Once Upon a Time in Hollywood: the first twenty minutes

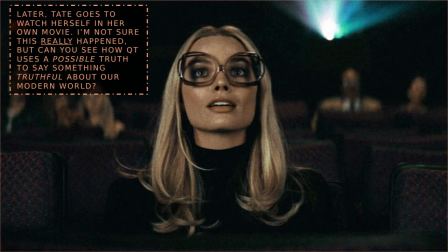That's a very hard question to answer. But that's a question we are very familiar and comfortable with living in doubt over these days, because that's what we all do all the time now, in some ways. It's interesting how he chooses to give her these massive glasses as well.
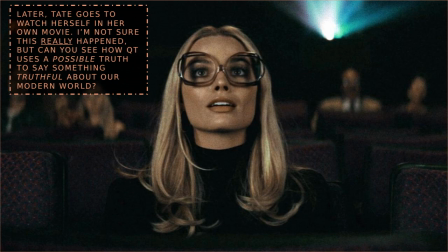It's kind of like the real Sharon Tate has a flaw, which is that her eyesight isn't very good, and that she has to wear these extremely nerdy, unappealing glasses. So the real, quote unquote, real Tate is flawed, but the movie Tate that she's watching on screen is
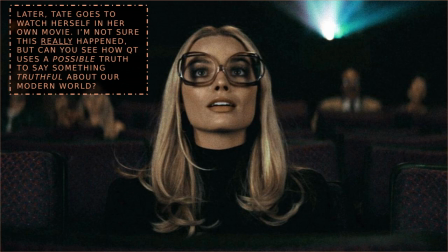perfect, and her performance is perfect, as indicated by the crowd responses to her character. So you get this kind of duality again, the real Tate versus the fake Tate.
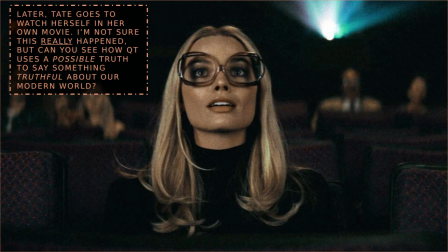But the fake Tate is maybe the preferred one, right? He's just putting that question to us all the time. What's real? What's not real? What's true? What's untrue?
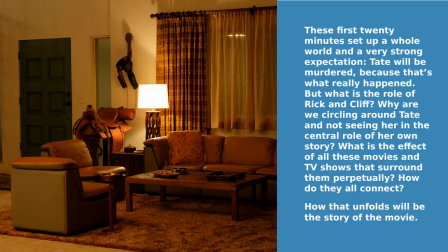Okay, so, and that's all of those things I've just spoken about combined to set up the world and the expectations we have for it in this film. We know that Tate is going to be murdered, But what is the role of Rick and Cliff?
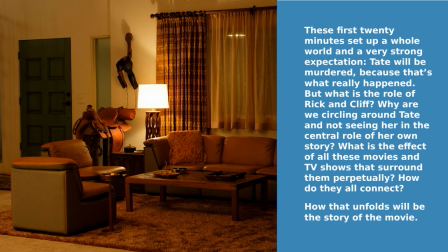Why are they circling around her? Why are we watching TV shows within the movie? Why are we watching movies within the movie? How does all of this random stuff connect into one statement about life?
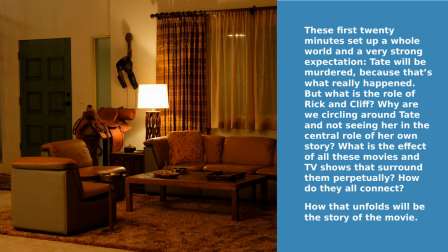How will it all unfold to reveal the answer that it poses to the question that it poses us throughout? And we'll look at that in the next two lessons. Here, I will now stop.
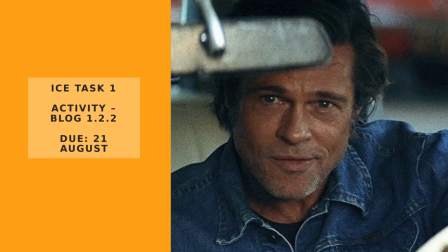I definitely went over time. Sorry about that. And I'm going to issue you with iTask 1. You will find it under blogs. It is activity 1.2.2 due 21st of August. Let me just quickly get there. I share my screen to show you what it looks like.
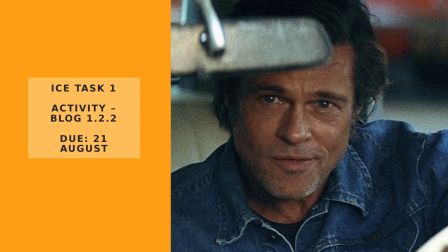Let me see here. I think it's this one. Here we are. So activity 1.2.2, it's in your blogs.
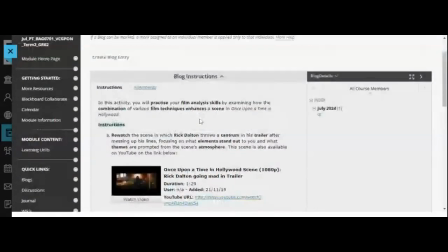You can just find it by clicking on blogs and scrolling on 1.2.2.
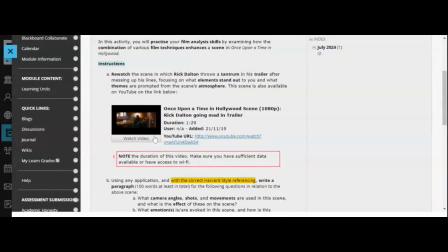Your instructions are to watch this short video. It's about 90 seconds long. It's called Once Upon a Time in Hollywood Scene, Rick Dalton going mad in trailer.
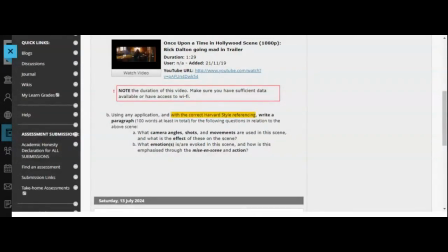And then you just have to you just have to answer in at least 100 words for both questions. So in total, the following two questions. What camera angle, shots, movements are used in the scene, and what is the effect of these on the scene?
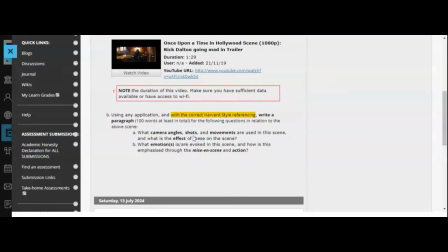So there you can use your key filmic techniques document that I've put under more resources, and what emotions are evoked in the scene. Emotions evoked in the character and or the audience themselves.
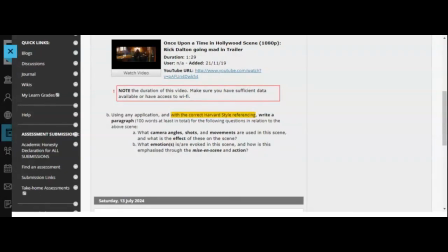And how is this emphasized through mise-en-scène, through the setting and the action?
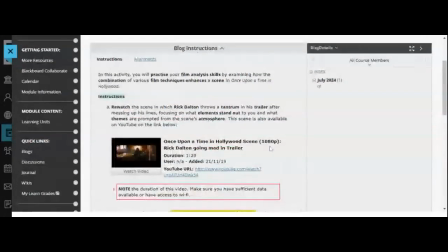So just answer those two questions for me to complete ICE Task 1.
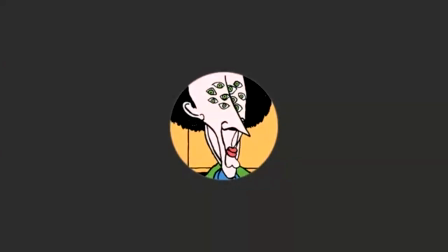Look out for another video that I will do before Friday. Just this time I promise it will be a quick, like 6 or 7 minutes refresher on how to reference for a movie,
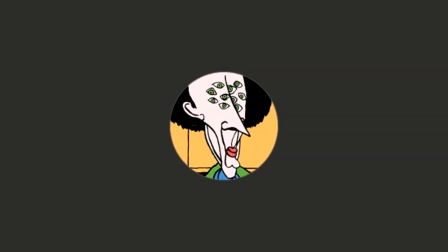specifically a movie in the Harvard style. So if you're not sure, so start the ICE Task, but if you're not sure, watch this video and I'll give you some tips on how to reference for a movie and in general too.
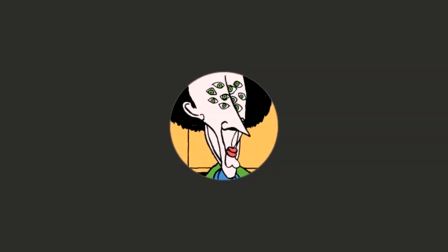Make sure you do reference well in this ICE Task because that is important. I think that's all I wanted to say.